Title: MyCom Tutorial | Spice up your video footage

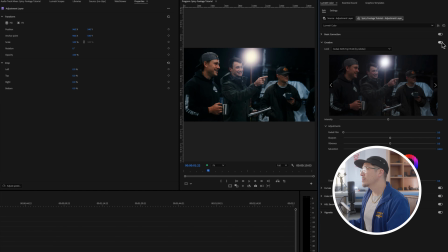It gives a saturation to some of the warmer skin tones here,
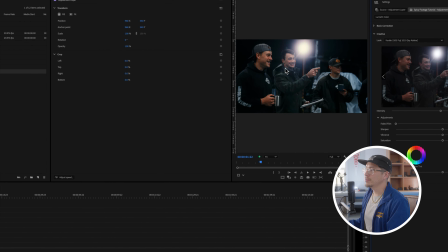and again, kind of blooms the highlights to emphasize the light there. Next shot.
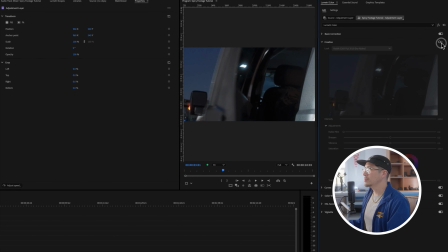Here's on, here's off, back on.
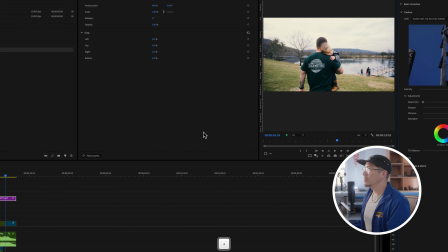So it just adds an extra layer of just some contrast and some things that will help your footage pop a little bit.
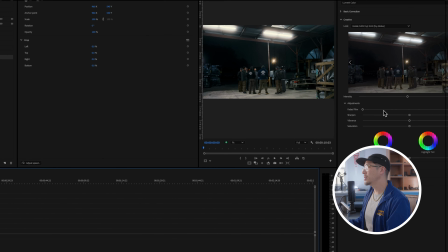Sometimes these LUTs can be a little bit too intense, and so if you go to this Creative tab,
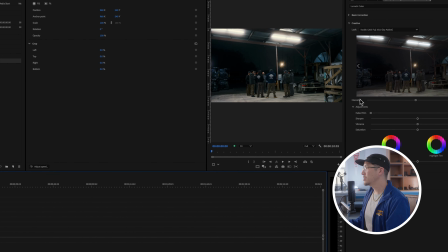and under the preview, there's this intensity slider, and you can increase it if you want, make it really crunchy, or you can decrease it to kind of take some of the look away.
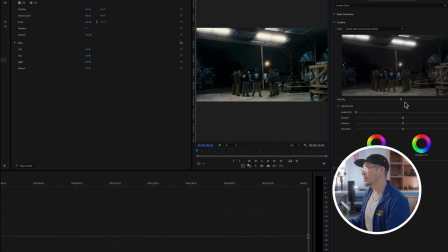I think honestly,
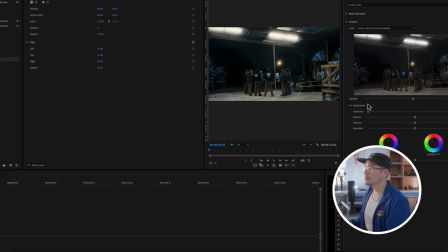this looks fine at 100%, but a lot of these LUTs that I've bought are very stylized, so I like to pull them down to about 40%.
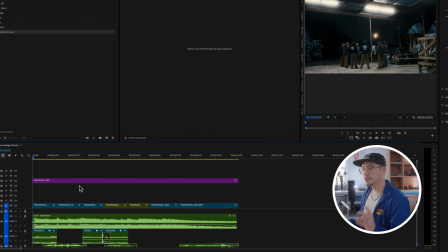So step number 1 is to add a LUT.
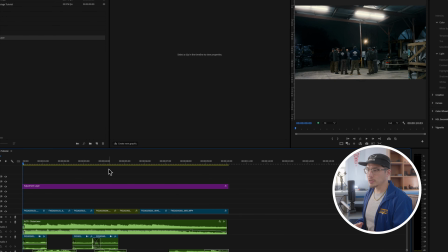So step number 2, what we can do, and again, this is more stylized and it's up to your own opinion and what look you're going for,
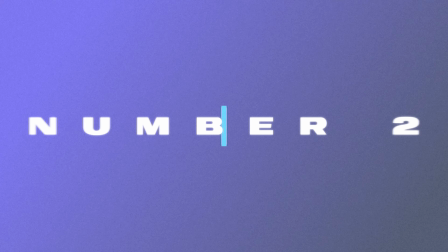but I want to add some quick film type elements.
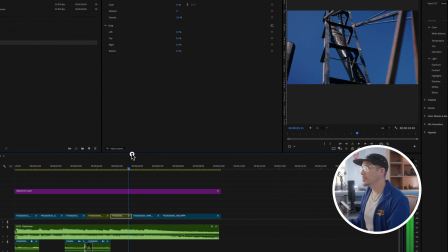Again, this is kind of like a family type commercial, so like I think in this,
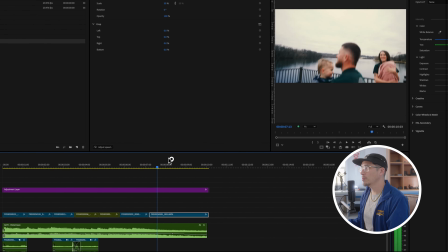maybe the last 2 shots, because it's kind of warm, kind of give it more of a nostalgia type feeling.
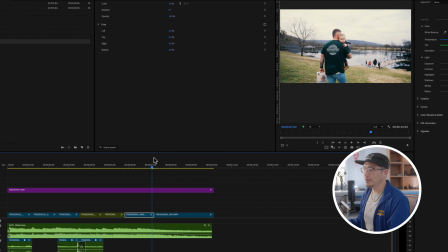So let's go ahead and look for a free way to do that.
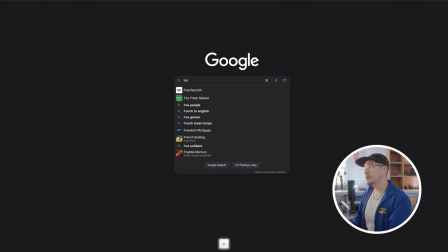So let's open up the browser and let's do a free film overlay.
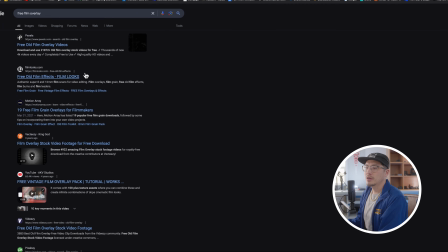And there's a lot of these sites that have free overlays. A lot of these sites have free overlays. A lot of creators have free overlays. So just be on the lookout, whether on Instagram or YouTube. A lot of the people will give away these types of things.
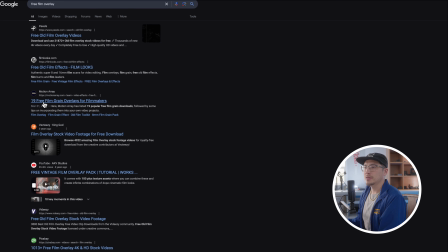So here's Motion Array, a very respected site, 19 free film grain overlays for filmmakers.
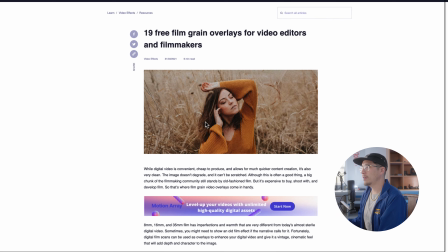So I'm doing this live, have not looked at this yet.
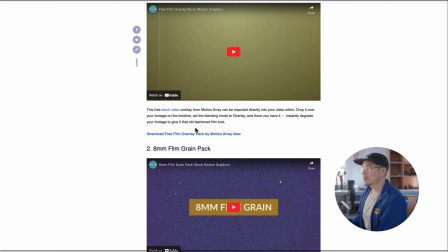And so, okay, so here's a download a free film overlay pack by Motion Array.
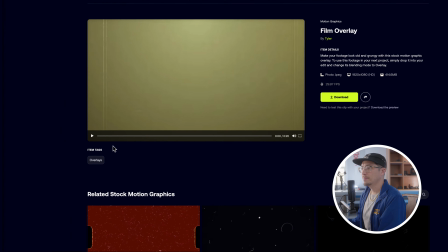Just gonna click that. And let's take a look here.
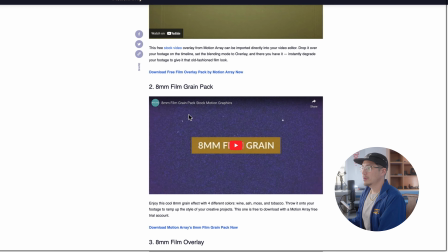Not like super amped about that. Let's try, I want to do film grain, old film look.
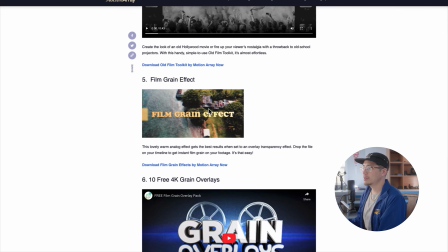Okay, film grain effect. Let's check this out.
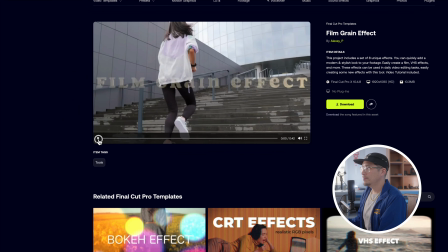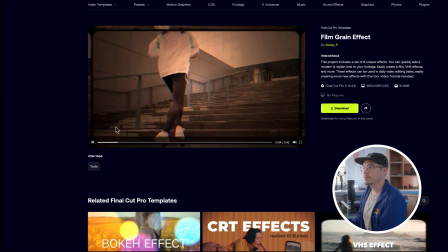So here's the before and there's the after. It looks a little bit,
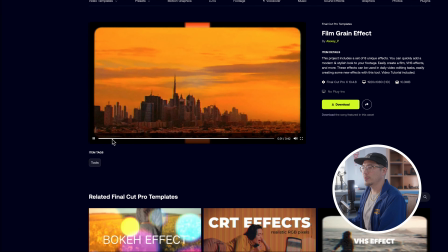let's see. I think something like this may work, so let's try that. Let's go ahead and hit download.
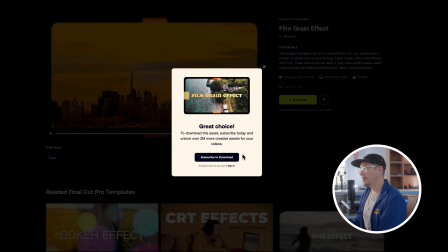And okay, so again, it's a quick email type grab, so subscribe to download.
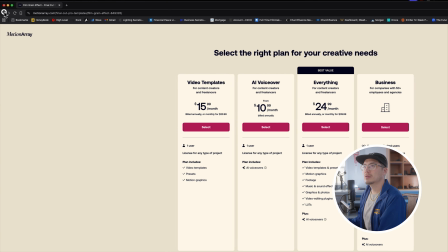Hey, just kidding. Why did it say free?
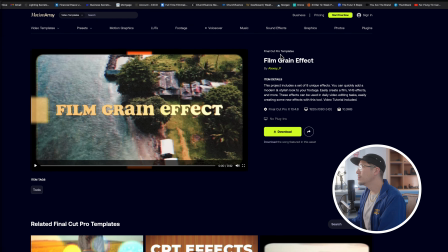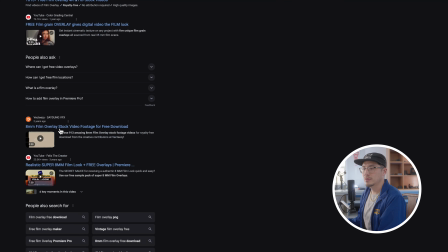All right, be careful of the internet, ladies and gentlemen. All right, let's try this first one.
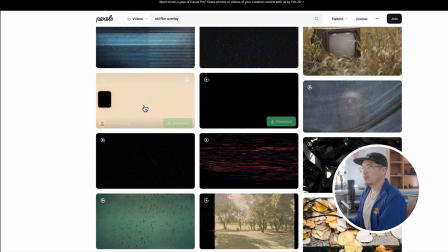So what I want to do is try to find something with this kind of 8mm look.
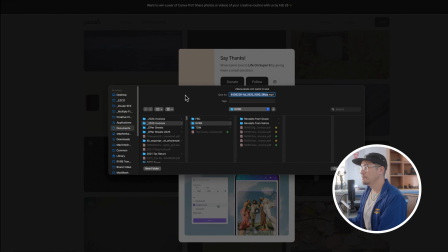It's pretty popular right now. So we can go ahead and download. All right, so hop into Premiere and then open up Finder.
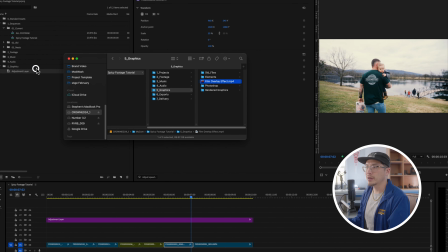I saved it in this graphics panel, film overlay effect. We'll drag it into the graphics and kind of preview it.
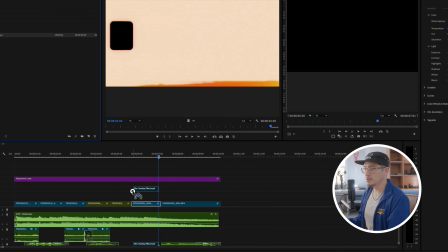Okay, perfect. And let's drag it over our footage. And so, we have a problem.
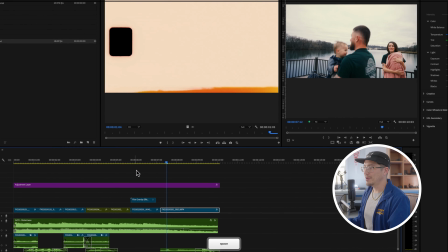Right now it's just, we obviously want to show the footage underneath it.
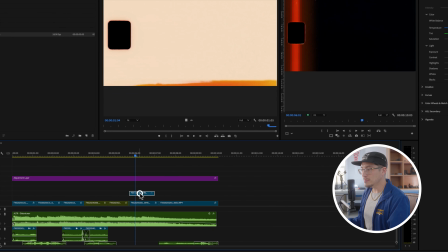So we'll click on it and we'll go over to this effects control tab.
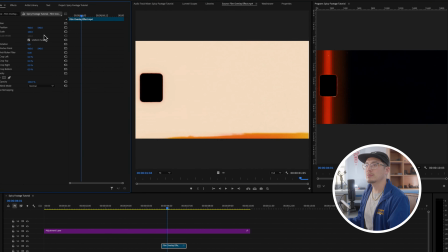And this is where you can control all of the effects for your, this is where you can control a lot of different properties for your clips.